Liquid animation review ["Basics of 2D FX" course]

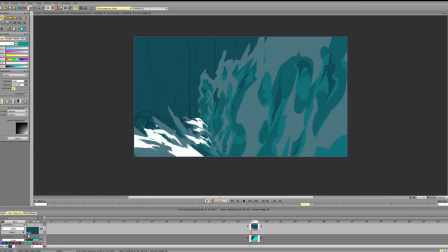28:24 Okay, now we need to make sure that the top part reads well
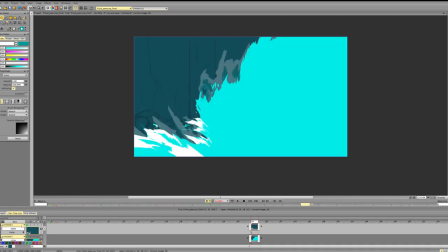28:32 here on a grand scale.
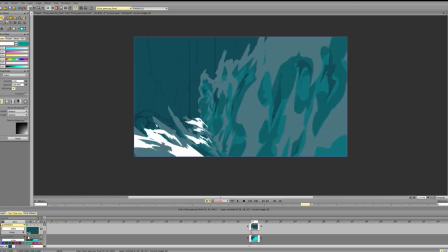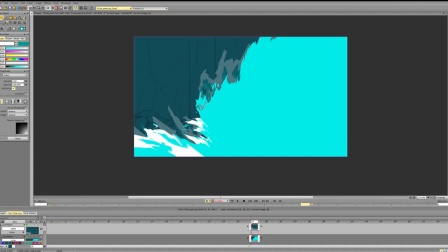28:44 So I'll add this, the foam to the top part, again making sure that everything is not exactly on the same level. And we have some variety.
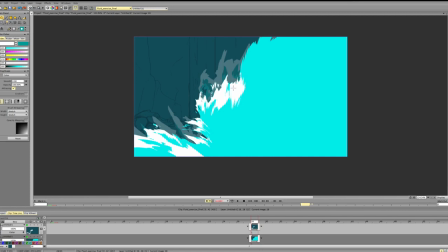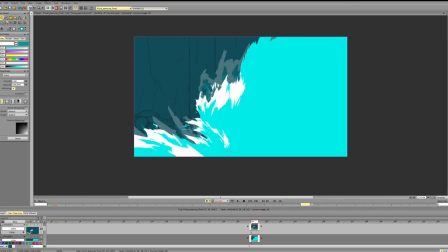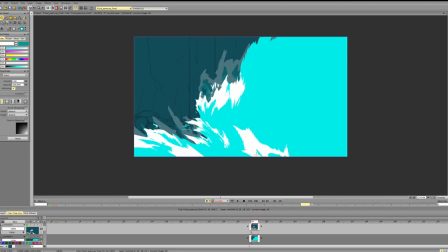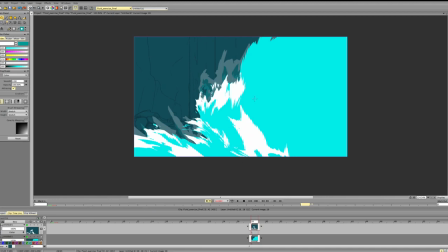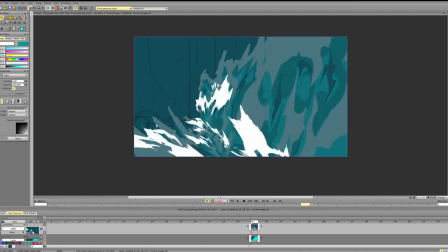29:45 Okay, let's see.
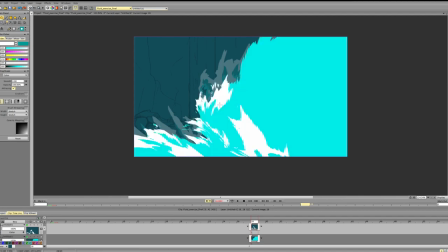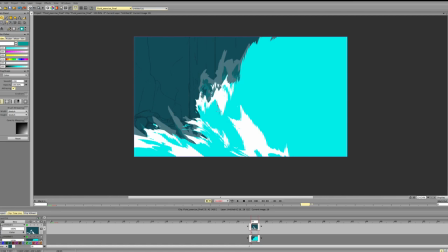Okay, supporting the direction.
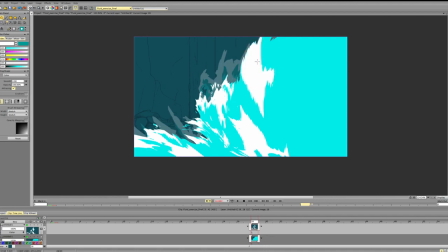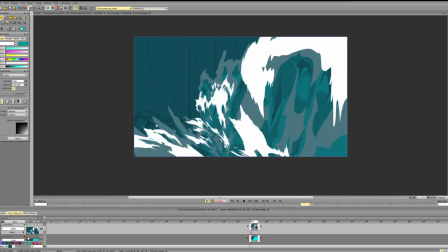30:24 Now let's see what we can do here.
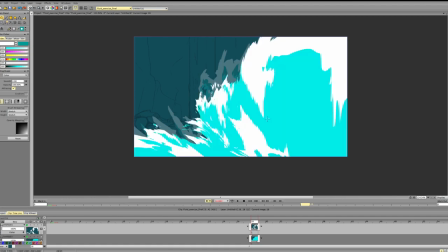Trying to make it more varied, not keeping it on the same level.
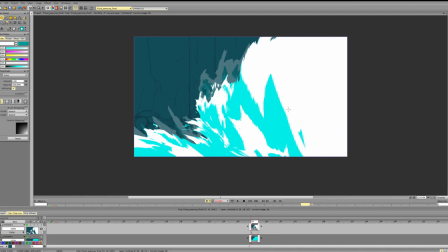30:43 Maybe here it's just bone.
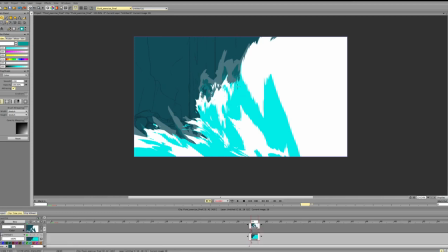31:00 Oh, we can erase it here so that we get a nice difference in height and stuff. Break up the edges here. Oh god.
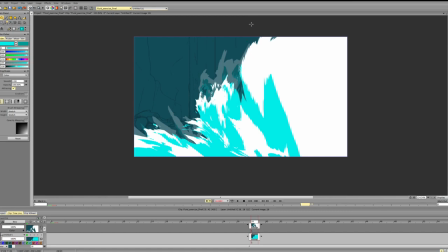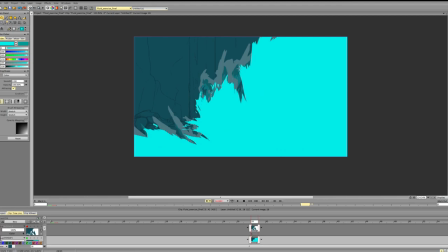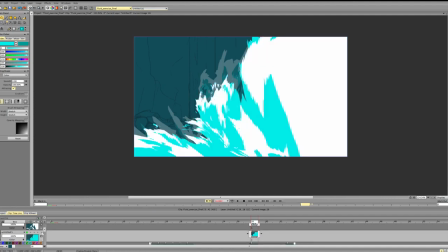31:44 Okay, let's erase what we don't need. Okay.
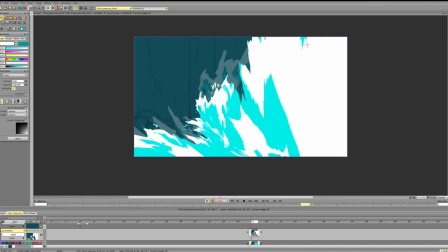So I'm trying to follow the form supported.
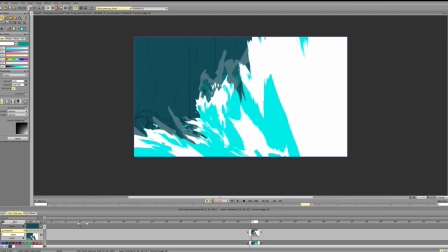And I'm emphasizing essentially the edges of different parts of the splash. So the splash is not one form exactly. It has some elements to it.
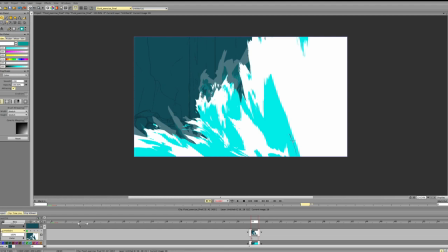32:34 And I'm essentially emphasizing these elements. Again, trying to keep it interesting, trying to add variety.
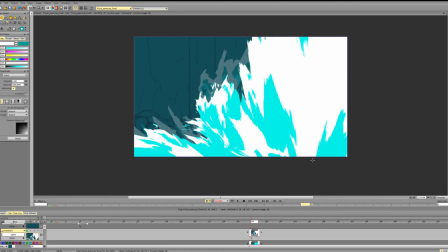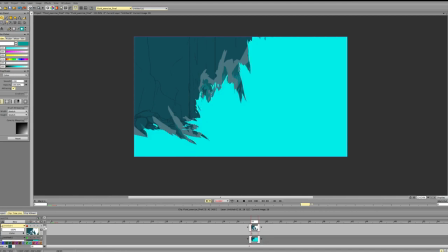32:58 Okay, this does seem more like water.
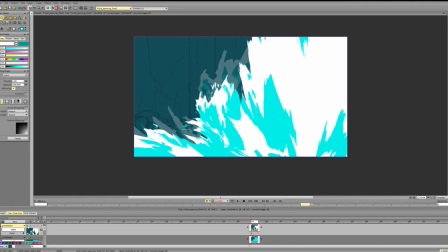Okay.
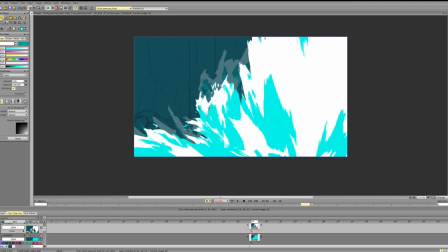33:18 Okay, these are quite similar on the in terms of levels, so I'll push one part down.
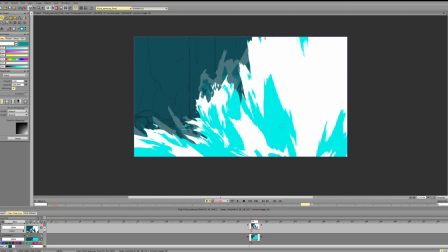33:37 Maybe some highlights. Okay, now the third color, which will act as something that just helps the cell's volume
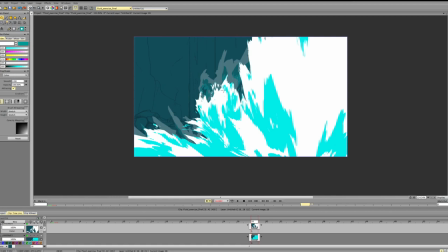33:58 while only being used very sparsely in an areas where we need it. So add some particles here and there, breaking up.
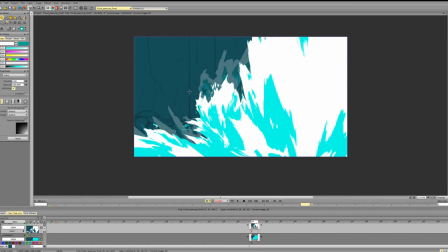Okay.
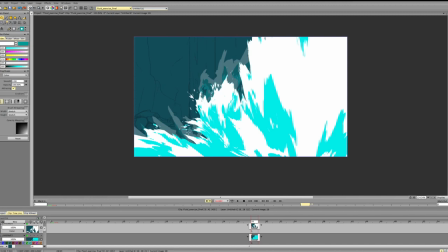Now add in the third color. The third color is some...
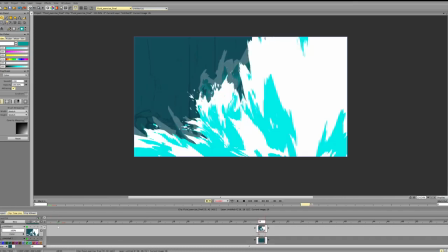34:50 What the hell happens? The third color is only for emphasizing the form. Don't want to overshadow the entirety of the stuff we've done before.
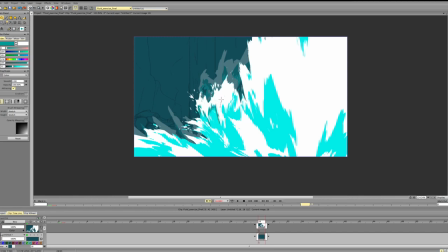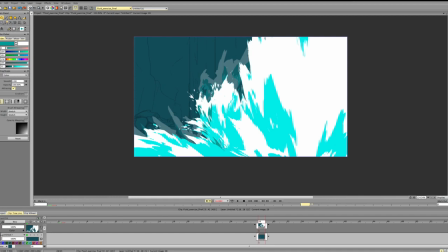35:21 So we're adding it where we want to define the shapes, or make sure that one shape doesn't blend into a different shape. So essentially for overlaps and for shadows.